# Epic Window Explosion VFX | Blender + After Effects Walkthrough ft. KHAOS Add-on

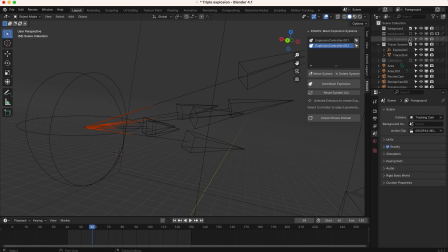I baked this tracer domain. So I'll go ahead and show you guys that by itself here. I'll select this domain, and I'll actually make a tutorial on how you can utilize separate domains to create a more realistic looking explosion. But yeah, here we go. So you can see here, this is kind of our dust blast that we've created to add some lighter smoke to our main gasoline explosion.
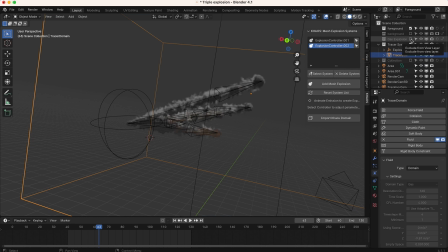And the reason I'm calling it a gasoline explosion is because the fire lingers a bit. This one is more of just a smoke simulation. So you can see here, if we turn on both of these domains together, we get a combined look that looks pretty nice here. You can see that gasoline explosion kind of brings everything together. Let me just turn off the gasoline explosion initially.
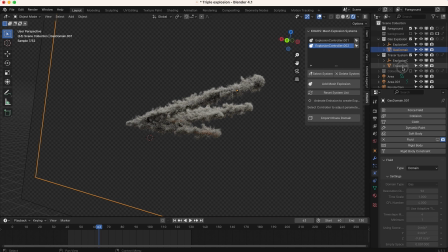We'll take a look at the tracer explosion. The resolution is pretty good on this. Let's see, the resolution was 160 resolution divisions initially. So I'm getting even smaller scale detail before we bake that high resolution noise on top of it.
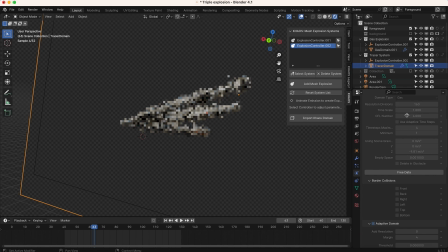Essentially, this number, this resolution divisions on your domain is going to tell how many voxels within your domain cube. But you can see I've actually brought down the up-res factor, even though I've done more initial resolution divisions. So that's how you can kind of create some smaller tracer rounds. And if you want them even smaller, you can bring up the resolution divisions even more.
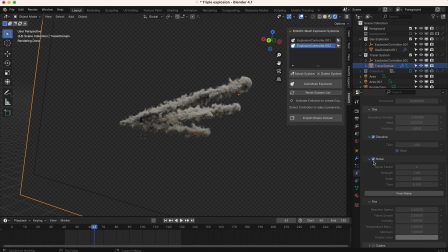And then theoretically, you don't have to bake as much up-res noise on top of that. So this is the general idea here. You can tell that I've actually made the color of the smoke a little bit different here as well. And combining the lighter color for the tracers with the darker colors of the gasoline style smoke, you can get a much more realistic blast.
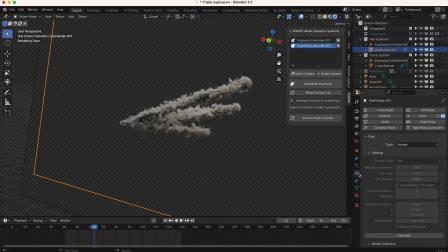So we'll go ahead and turn on the gas domain here, and we can see what both of these domains look like together. You can see the various colors kind of combined together end up looking really nice here. So this is kind of the general idea here. Now, of course, we could bake more noise on top of this.
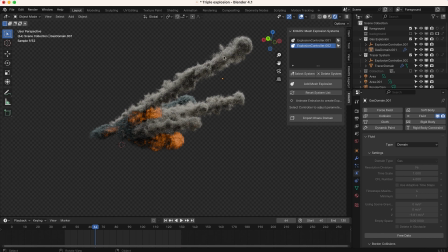There's a lot we can do here, but you can see the different colors of smoke are doing a lot for us. And if we turn our background back on, it'll act as a holdout, and you get a pretty nice looking window explosion system here. So pretty nice little initial result. If I were to do this again in the future, I'd probably try to get these tracer rounds a little bit skinnier.
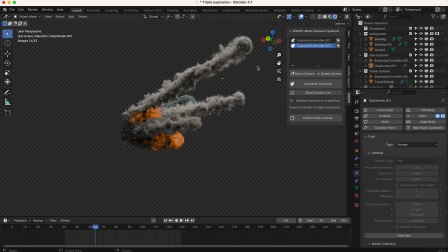And to do that, I would just increase the initial resolution divisions on that domain cube and then up-res it by less. So pretty nice looking system here though, guys. You can see it from different angles.
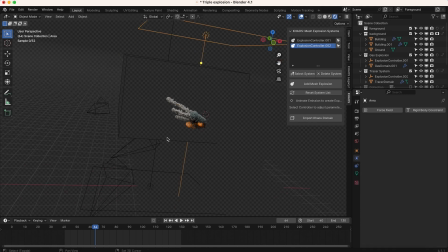To light this explosion, I've just added 2 different area lights as well as a very basic HDRI. I highly recommend you add some area lights hitting your smoke, because with any kind of volumetrics, it really helps to add light that can bounce around the smoke.
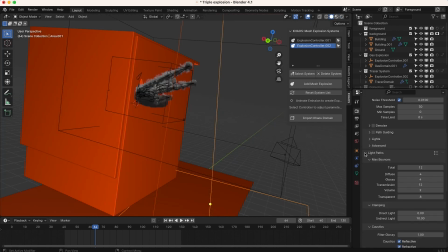And I also recommend when you do your rendering that you increase your volume bounces to at least 1, if not 2. Now, of course, that depends on the power of your machine and how long you want to render something for, but I find that helps get a better looking result, as your light will bounce around the smoke and make it look more realistic.
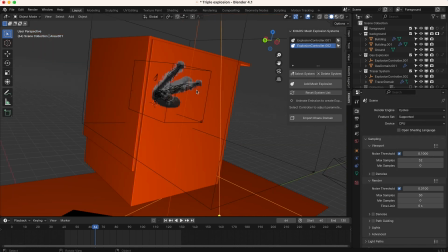Okay, so this is the general idea on how I created the 2 smoke caches for this simulation.
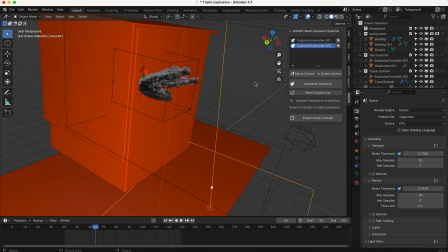Pretty basic setup here, guys. Just 2 customized emitters from Khaos used in those different domains. One more thing I added to this explosion to make it even more realistic was, of course, some debris fields using our Khaos legacy presets here. So you can see if I just turn on this collection right here,
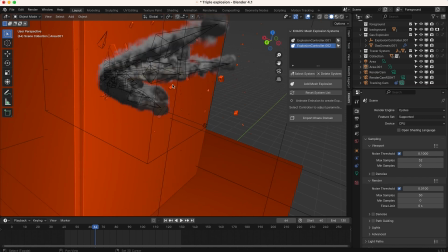we get some really nice looking cinder blocks and small scale glass blasting out of the window with our simulation. So I'll go ahead and turn off our gas and tracer systems here, and you can see kind of the general idea of the types of emitters that I'm adding here.
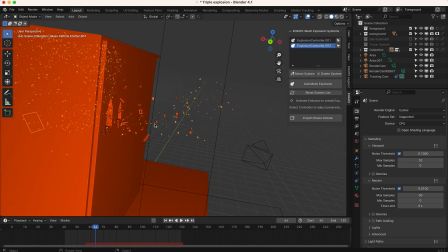I'm adding this glass emitter to emit those small scale particles coming out of the window, as well as the 3D scan concrete.
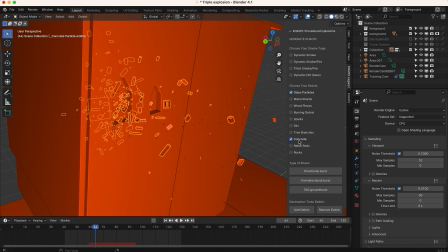And I'm just doing this with our legacy add-on. I've added the glass particles and the concrete particles. And this is a really simple system you can set up.
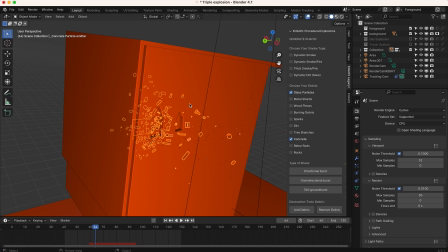These debris fields are simple particle systems that are preset into Khaos, and you just add them into your scene and adjust them within your particle settings tab here.
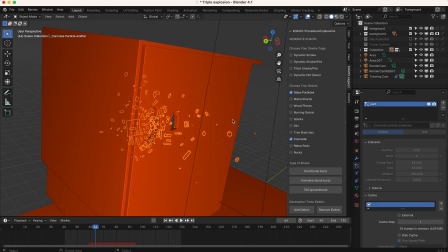You can see I have 220 concrete particles. I've baked this all out. And then for the glass system, I have 1300 glass particles blasting out.
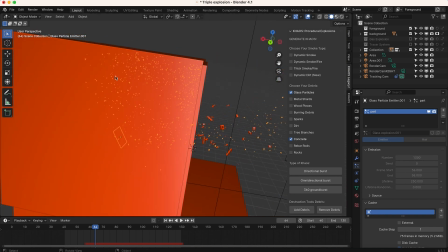And you can see I have these glass particles kind of inside of our building structure too.
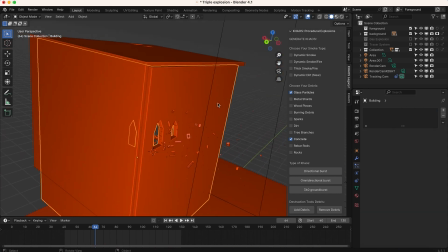And the reason for that is because I've made our building structure once again a collision object as well as a fluid collision object.
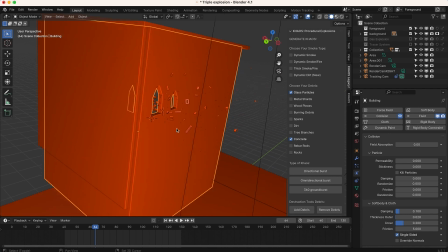So any kind of particles will also interact with this proxy building so that we'll get a more realistic looking simulation.
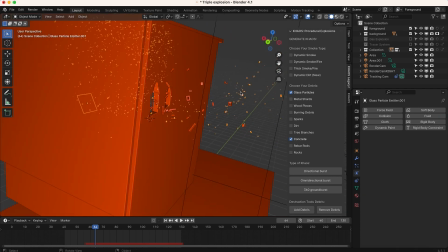So you can see if I just play through this really quickly,
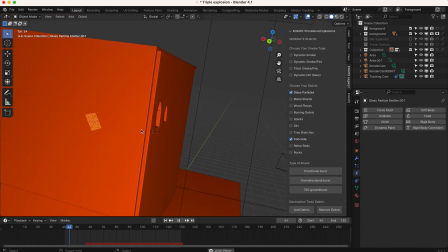the glass actually tries to blast toward the right here, but since there's an actual structure here, it's only going out the window.
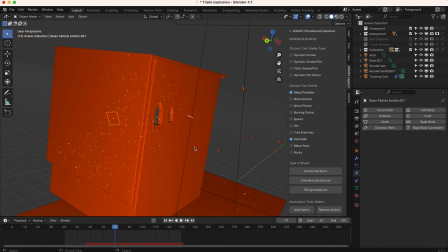And this is how you can create a more organic look for your debris fields. You actually just build the geometry of the scene, and then you emit particles and let it naturally interact.
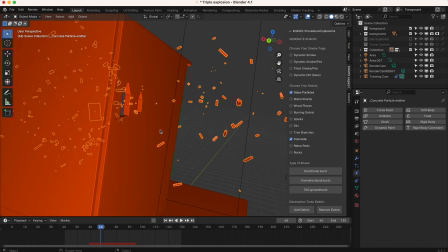So I've done the same thing here with the brick particles, or the concrete, I should say. Go ahead and close our window here.
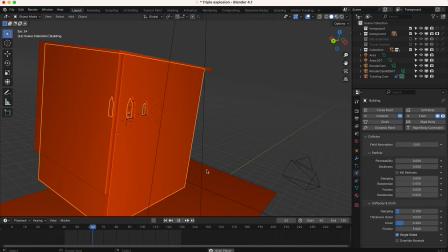You can see it bounces off too. So pretty simple little setup. That's how I created the debris fields.
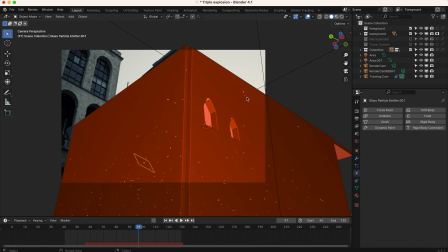I've rendered out the glass particles as well as the concrete debris separately so that we can composite them all inside of After Effects. And then finally, I've rendered out the smoke and fire simulation on a separate view layer as well. And with that smoke and fire simulation, since the fire was emitting light, I rendered out an emission pass.
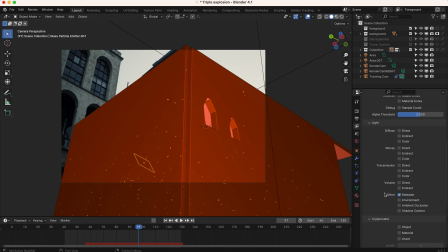So you can see here, I'm saying to render out an emission pass, and I've exported this data so that we can have really good control over that fire and just isolate where that fire is in the render and add glow only to that. And this is really important when you're creating explosions inside of Blender or any other software,
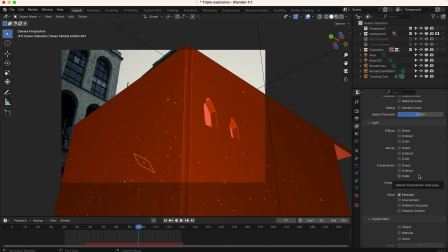to render out your emission pass separately so you can have more control over those flames and other emissive objects. So anyways, I've rendered that out here.
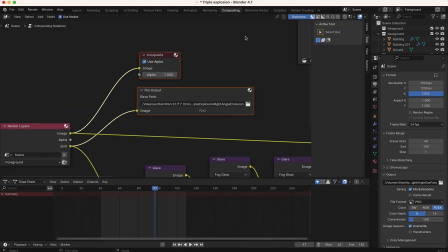I did a little test here, as you can see, but I've just exported the files separately here straight from the render layers.
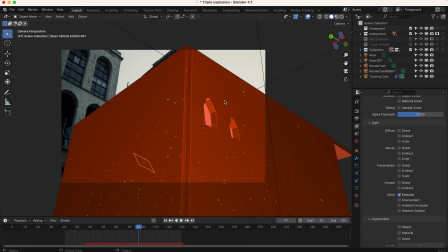Again, I've rendered out the glass, the concrete, and the fire and smoke all separately. And then again, I've also exported an emission pass of the fire on the smoke to have more complete control in the compositing process. And one more thing you'll probably notice is that there's only one explosion in the scene that I've showed you, and there are actually 3 explosions in the final shot.
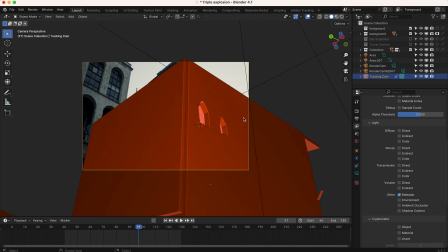And what I actually did is I've just rendered out the same explosion from different angles and then composited that into our live action shot within After Effects.
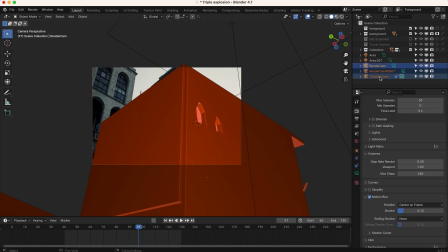So you can see here that I actually have 3 different cameras. So I'm rendering out different angles of the explosion.
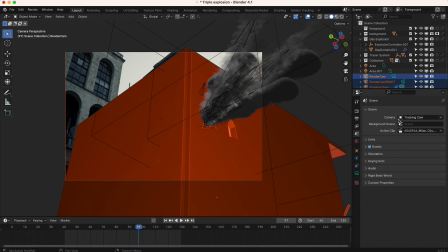So you can see if I just go to our scene properties tab here, I can switch the camera to render cam.
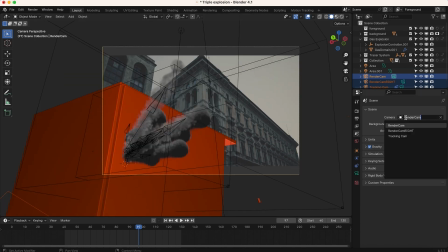You can see I've rendered from this angle, and then our second camera, I've rendered it from this angle.
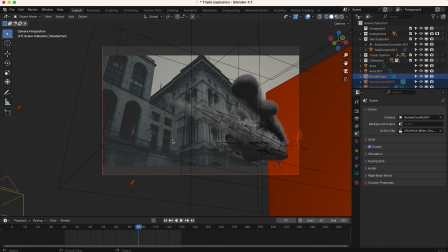And even though they're the same explosion, I can get away with compositing them in the same shot and actually get a pretty decent looking result. So again, I've just rendered out the same explosion from 2 different angles and comped them into the shot inside of After Effects. So let's get inside of After Effects and I'll show you guys how I composited everything together.
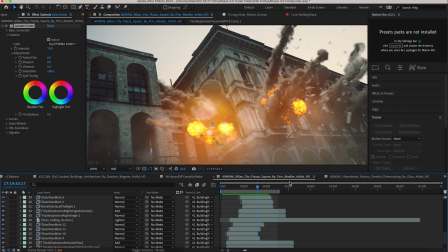Alright guys, here we are inside of After Effects, and this is our final composite for this triple window explosion shot. As you can see here, we've composited in our explosions as well as our debris fields with our concrete and glass debris systems. And we've also added some nice glow using our emission paths.
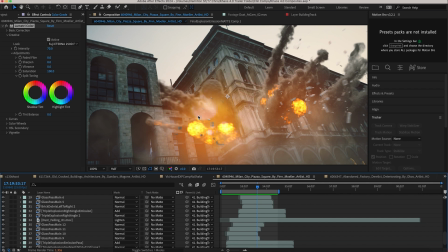And then you'll probably notice that we've also added some dust elements to bring everything together and make it more realistic instead of our final composite as well.
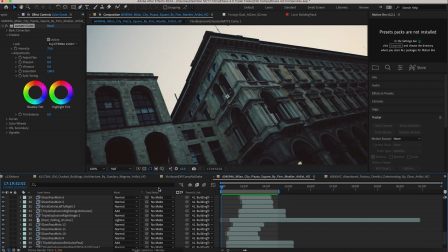So I'll go ahead and just play through our final shot here, and then I'll just go through the process of layering all the different elements as well as the effects to bring everything together.
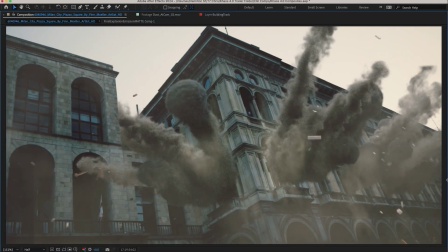So go ahead and just play through our scene here. This is our final shot, and as you can see, pretty nice looking simulations here.
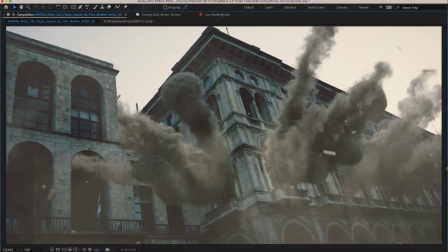You'll notice that each explosion looks a little bit different, and I've done a variety of things here.
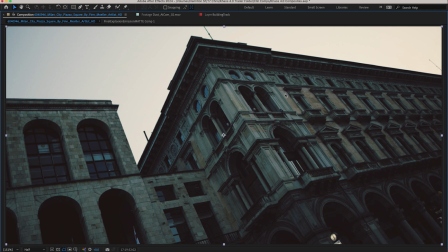First of all, as I mentioned, I rendered out the same explosion from 2 different angles, and then of course I could flip those explosions horizontally and place them into our scene, and then we could actually get away with using the same explosion but providing a lot more variation,
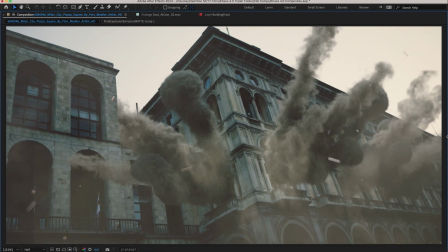which helps sell the fact that they're actually different simulations. So this is our final shot.
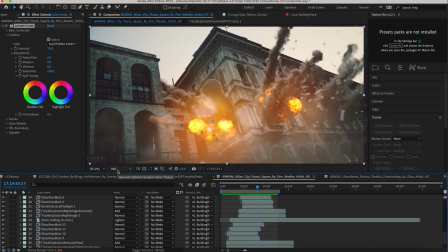As you can see, the flames are looking pretty awesome here. I'm actually showing this at half resolution just so we can render everything a bit better, but I'll just go through the layers one by one here.
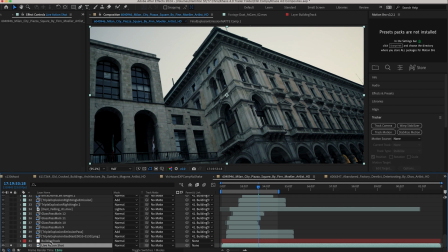The first layer that we have is our live action shot. I've tracked our live action shot, so you can see this little null object here is just a track that we have,
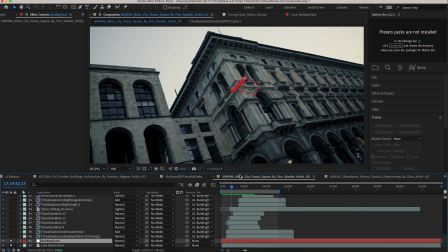made for adding our explosions so that they would match the movement of our camera.
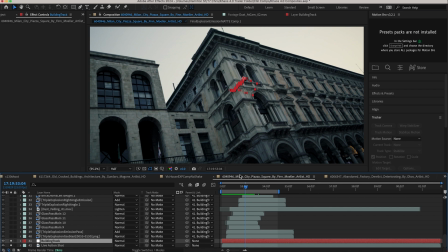As I mentioned, even though I 3D tracked my camera inside of Blender, I didn't actually render out those elements with that track. So I'm actually tracking inside the compositor and then layering on those elements, applying that tracking data in the compositor. So I've just made this very basic track here so that I could link all the elements that I'm adding to this shot to this track.
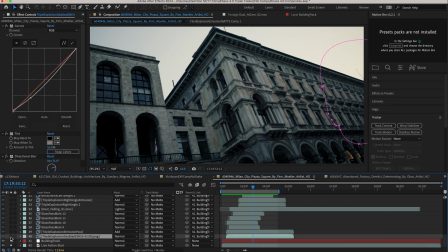Then the first element that I added was our actual explosion beauty pass render.